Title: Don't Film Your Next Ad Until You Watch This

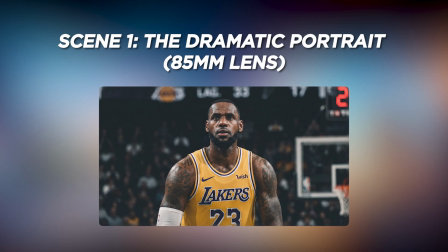Scene 1, the dramatic portrait, 85mm lens. For the first shot, we need to establish the scene.
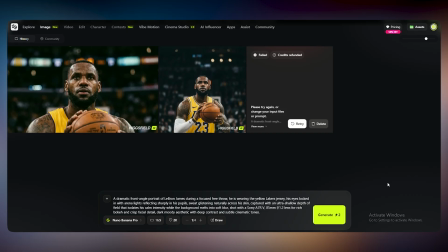I want a front angle portrait that feels expensive. So for the prompt, I went with this.
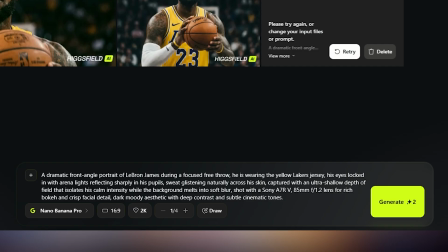A dramatic front angle portrait of LeBron James during a focused free throw, wearing the yellow Lakers jersey, his eyes locked in with arena lights reflecting sharply in his pupils, sweat glistening naturally across his skin,
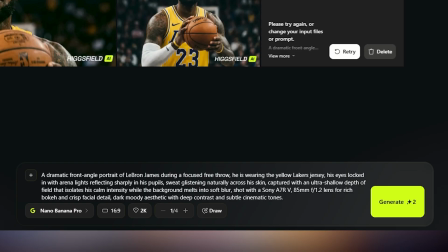captured with an ultra-shallow depth of field that isolates his calm intensity while the background melts into soft blur, shot with a Sony a7RV
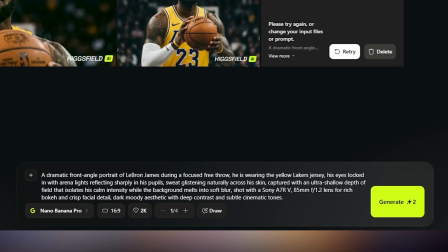85mm f1.2 lens for rich bokeh and crisp facial detail, dark moody aesthetic with deep contrast and subtle cinematic tones.
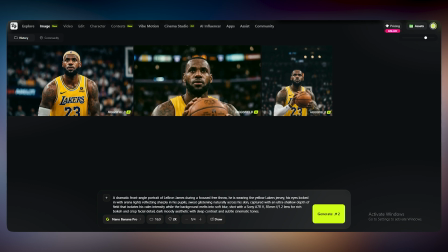And look at that result. The reason I specified the Sony a7R5 and the 85mm
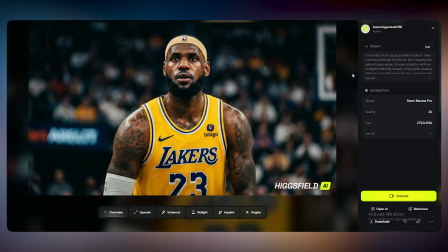f1.2 lens is because Nano Banana Pro understands photography gear. It knows that f/1.2 means the background should be creamy and blurred, keeping all the focus on LeBron. That dark moody aesthetic gives it that Nike commercial vibe immediately.
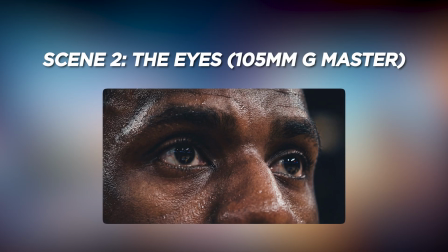Scene 2. The eyes. 105mm G Master. Now we need to get closer.
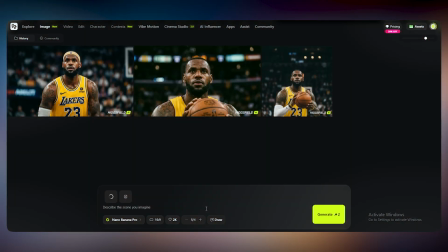The eyes tell the story. This is where we need insane resolution. I gave it the following prompt.
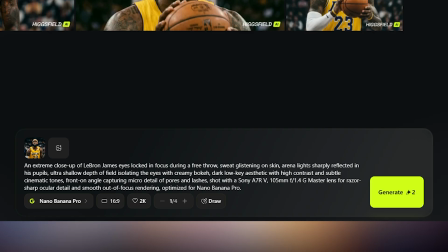An extreme close-up of LeBron James, eyes locked in focus during a free throw, sweat glistening on skin, arena lights sharply reflected in his pupils, ultra-shallow depth of field, isolating the eyes with creamy bokeh, dark low-key aesthetic with high contrast and subtle cinematic tones,
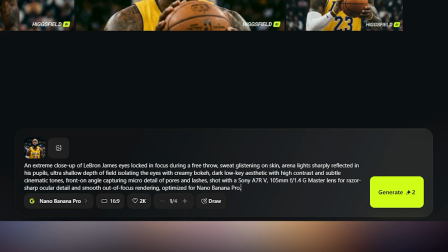front-on angle capturing micro-detail of pores and lashes, shot with a Sony a7R5, 105mm for 1.4 G master lens for razor-sharp ocular detail and smooth out-of-focus rendering,
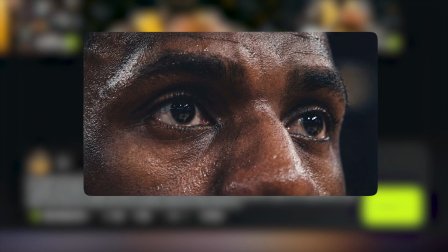optimized for Nano Banana Pro. Honestly, yeah, this is crazy. Look at the reflection of the arena lights in the pupil. We can see the pores on his skin. By asking for the 105mm G master lens, we forced the AI to give us that compression and that razor-sharp ocular detail.
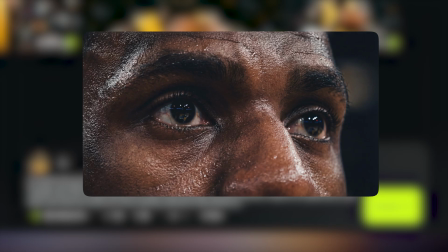It's scary, but it knows exactly what LeBron looks like right down to the eyelashes.
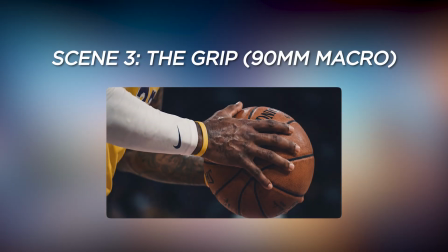Scene 3. The grip. 90mm macro. The connection between the athlete and the tool.
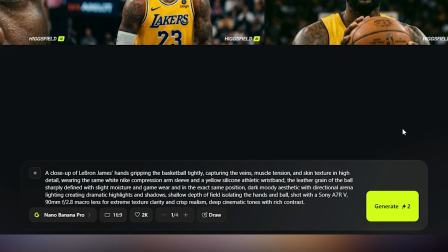We need to see the grip. A close-up of LeBron James' hands gripping the basketball tightly, capturing the veins, muscle tension and skin texture in high detail, wearing the same white Nike compression arm sleeve and a yellow silicone athletic wristband.
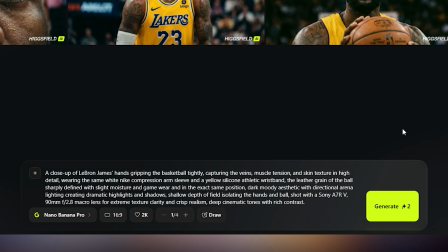The leather grain of the ball sharply defined with slight moisture and game wear and in the exact same position. Dark moody aesthetic with directional arena lighting, creating dramatic highlights and shadows. Shallow depth of field, isolating the hands and ball. Shot with a Sony a7R5,
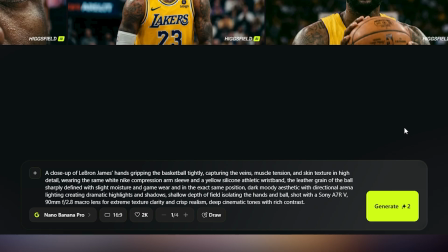90mm f2.8 macro lens for extreme texture, clarity and crisp realism, deep cinematic tones with rich contrast.
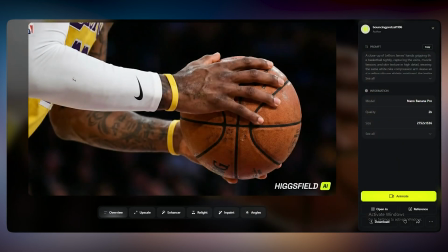This is perfect as well. The 90mm macro lens prompt is doing all the heavy lifting here. It brings out the pebble texture of the basketball leather and the veins in the hand. Notice I also asked for slight moisture and game wear. That makes the ball look used, not like a render. That creates instant realism. Do the same for the rest of 2 scenes or whatever scene you like and want to create. The method is same. And I added the document file of prompts in the description.
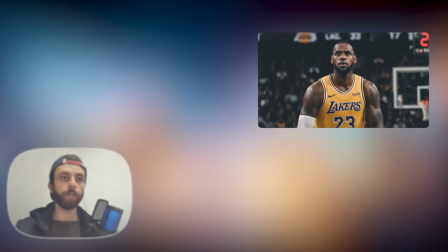Section 3. Animation with Kling AI. So now that we have made all of these generations, it's time to animate them. Static images are cool, but motion is what sells the product. In the next part, I will show you how to animate using Kling 2.5 Turbo.
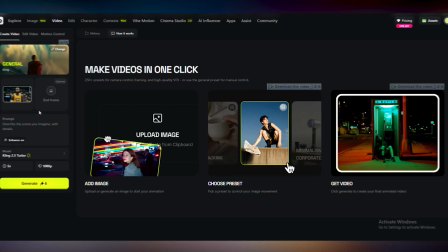The breathing, setting the tension. Let me now show you the most difficult part, which is subtle motion.